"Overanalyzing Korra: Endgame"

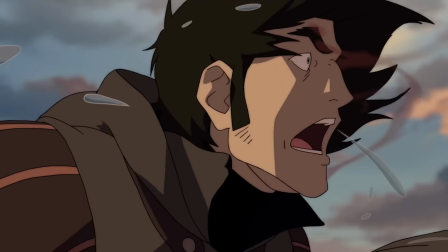(12:24)
He does the waterspout thing, and then he looks at the crowd so everyone can see it's him, and he's lying, and that he's a crazy waterbender? It's over, brother.
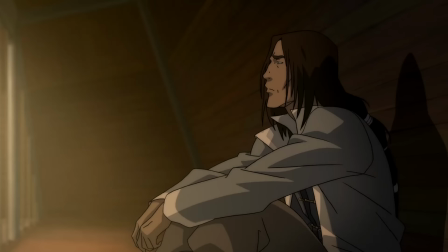(12:32) I'm sorry for what I had to do to you. Our father set us on this path.
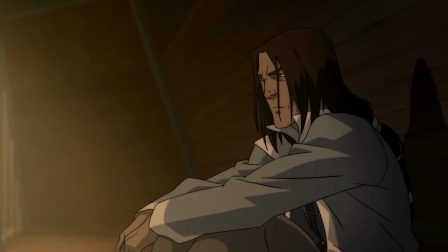(12:38) Fate caused us to collide.
I don't get it. Like, I seriously just don't get it.
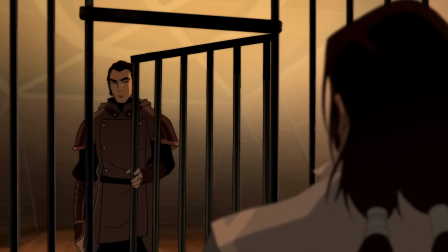(12:42)
Like, have I just spaced on an enormously important motivation for each of these guys each and every time I've watched this show?
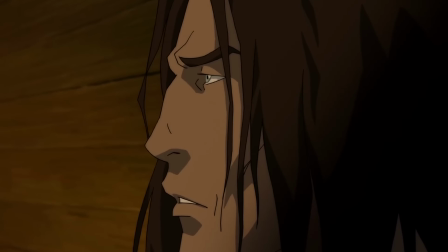(12:47)
Why do you care about Yakone's plans for you decades after his death when you both hated the guy? That is seriously the both of you, your only motivation for wanting to take over the city?
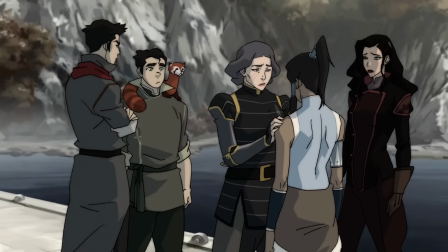(12:56) I can't believe Amon got you too. Hey, at least you unlocked your airbending. Unlocked?
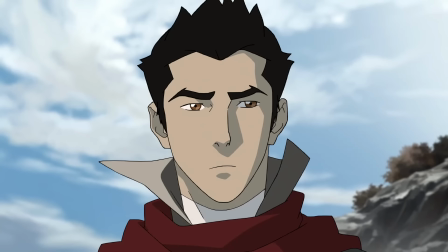(13:01)
Are they really trying to sell me the idea she wasn't physically an airbender before she did it for the first time?
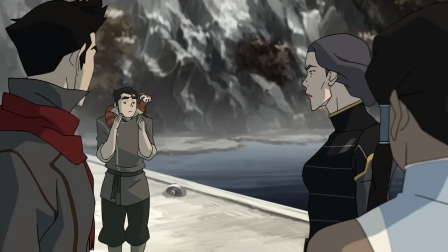(13:06)
That sentence isn't even logically consistent within itself.
Yay! Uncle Boomy's here!
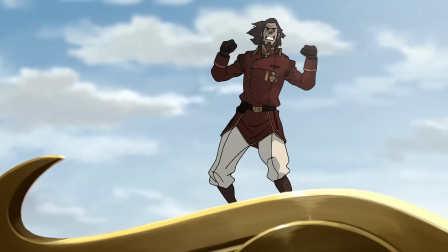(13:11)
You ever think about how they thought this was only gonna be one season, so they made Boomy this weirdo wild man to play off his namesake, and then they just had to characterize him like that going forward?
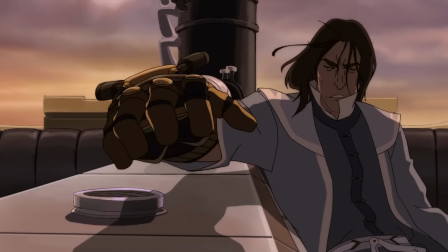(13:23) It will be just like the good old days.
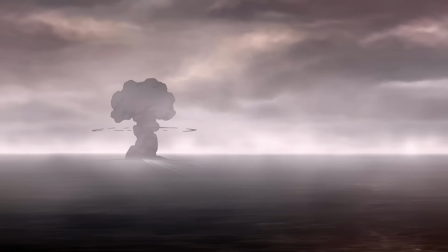(13:30)
So this moment is, like, dark. Yeah, kind of gives you, like, a pit in your stomach the first time you see it. Like, wow, they just did that? They got away with that? That's crazy. And it is.
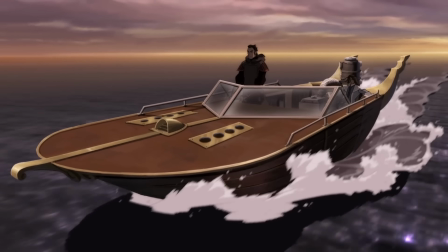(13:38)
But the shock feels more like, wow, they just did that in The Legend of Korra, and not like, wow, I can't believe Tarlok just did that.
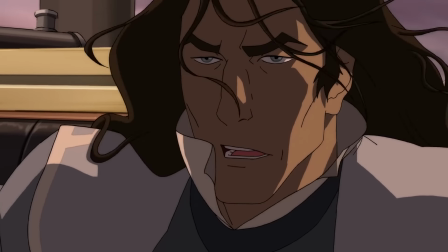(13:44)
Like, when you think about how little we know about these two, how weird their motivations were, does this really add up to an oh my god moment?
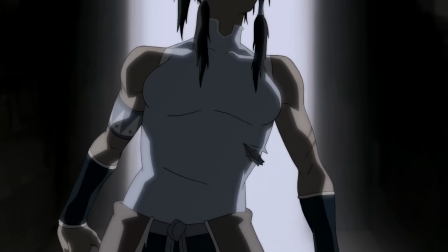(13:50)
I don't think so. It's macabre, absolutely. And the imagery is cool. But I don't think I know about these guys, who were absolutely just villains with unknowable motivations.
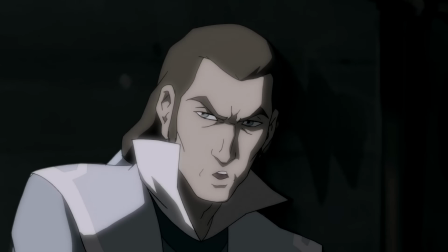(13:58)
Or at the very least, illogical motivations. Like, I guess Tarlok's pursuit of Republic City was his whole life, so him doing this might make sense.
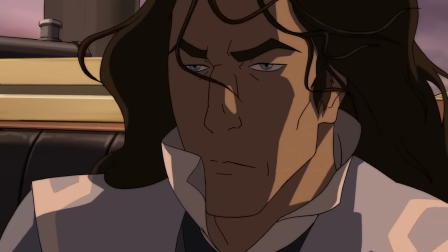(14:05)
But this feels like another moment in the show where it's trying to be mature and dark, but it hasn't done the legwork to make me care about how mature it's trying to be.
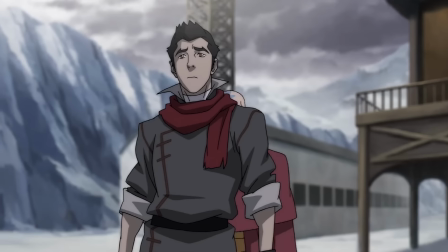(14:14) We need to be patient with her.
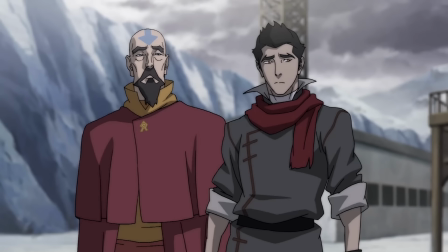(14:19) It will take time for her to accept what has happened.
This finale episode is just filled with moments I have to go on and on about, so here's another.
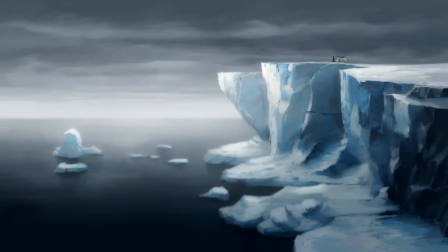(14:26)
There was at least some discourse online at some point, I don't know if it's still alive at all, about how this scene is supposed to hint at Korra just wanting to throw herself from this cliff and end it all.
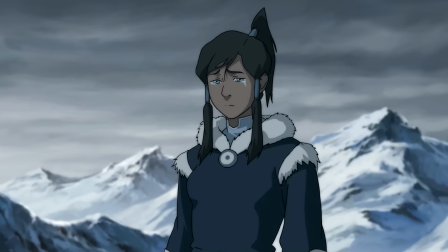(14:35)
And to me, reading that, I was like, Jesus Christ, what? Where the hell are you getting that?
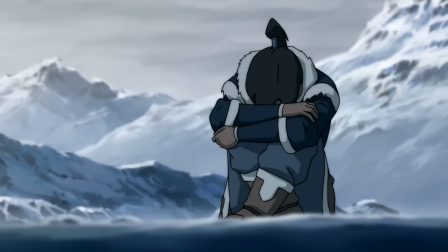(14:39)
But if you really wanted to be a fancy pants, fucking asterisk, pushes glasses up, asterisk kind of guy about it, I could see the argument in that Korra is very sad right now.
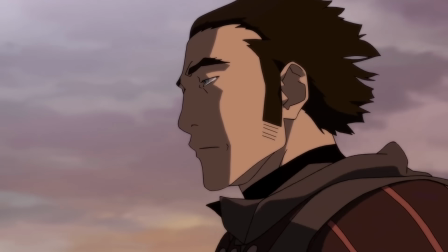(14:48)
It's contextualized by the scene that just happened with Tarlok doing the same thing and Amon's single tear, and then Korra's single tear falling off the cliff.
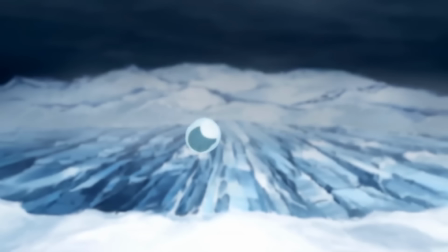(14:55)
I'm just gonna say it, in the worst slow motion of the season, it's literally slow motion for melodrama, which is crazy.
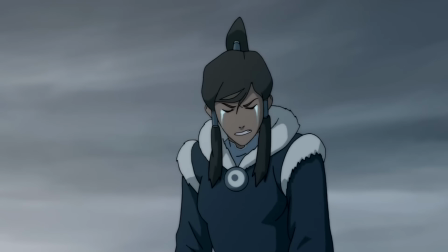(15:01)
I guess with all that, I could see where you're coming from. All that being said, I never really got that vibe at all from this scene.
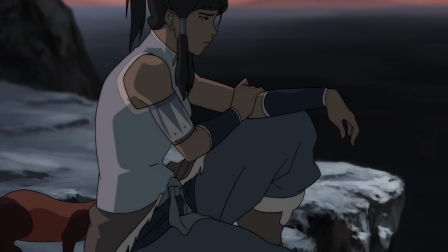(15:06)
Korra's upset and wants to be alone. We literally see her sit at cliff's edges when she's upset and wants to be alone multiple times before this.
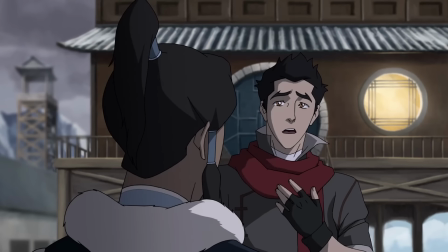(15:13)
She's our main character, and we've had 30 seconds of her being sad about this. I think we need a little more than that to start thinking of extremes like that.
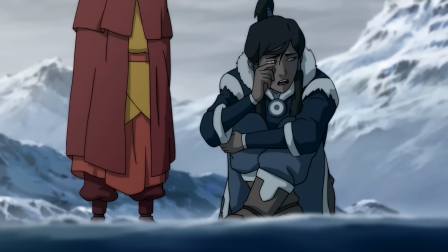(15:24) Not now, Tenzin. I just want to be left alone. But you called me here.
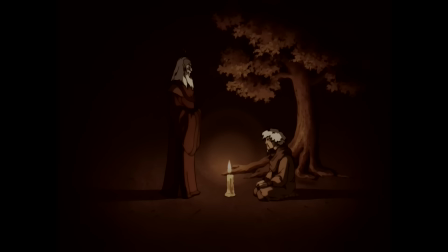(15:29)
Oh, hey, Aang, seemingly in the flesh. How'd you do that? I mean, Roku kinda did it the one time with Zhong Zhong, but there was some clear spiritual fuckery going on there.
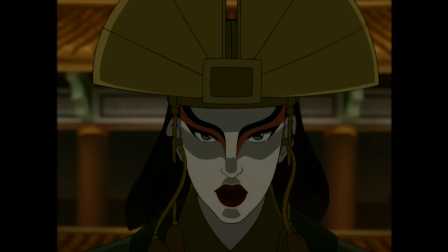(15:37)
They went into, like, a void realm. I guess Kyoshi showed up basically in the flesh, too, and even talked to some random people, but she was also possessing Aang in that moment.
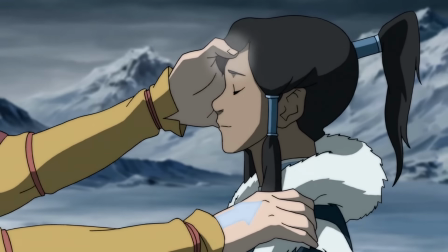(15:44)
Aang just rocks up like, what's good? And then physically energy bends Korra, so he's just, like, there, actually?
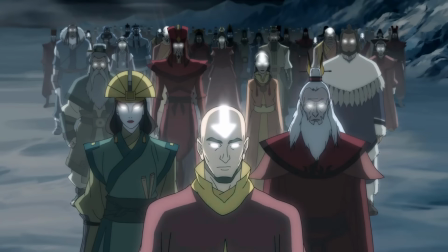(15:49)
Can avatars just be in the physical world again if they want? Bending is very much tied to your physical body.
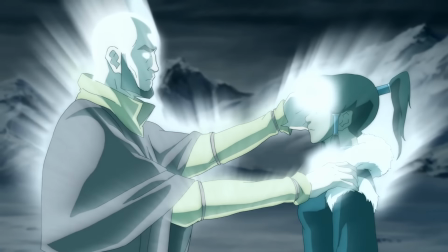(15:54)
This isn't just some spirit world stuff without the void realm in the back.
You have finally connected with your spiritual self.
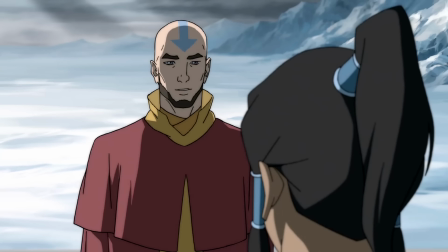(16:00) How? When we hit our lowest point, we are open to the greatest change.
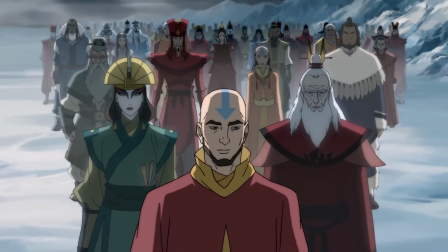(16:06)
I like that sentiment enough, and honestly, the whole spiritual connection thing wasn't pushed as that big of a deal the whole season, so it kinda just being hand-waved isn't so bad for me.
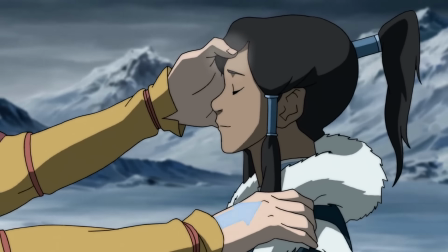(16:14)
What is bad is that Aang just shows up and solves all the problems. He's literally like the Lion Turtle. He shows up, energy bends the avatar, refuses to elaborate, and then leaves.
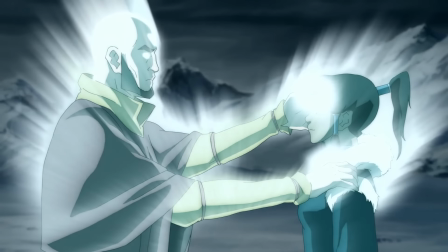(16:22)
Solves the last big problem in the show for the main character, but everyone say it with me now, they thought they only had one season.
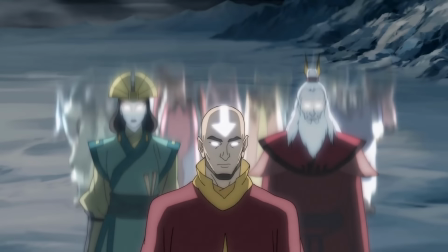(16:27)
They wanted it to end happily and get an Aang meeting Korra moment in there, so this is getting two birds stoned at once.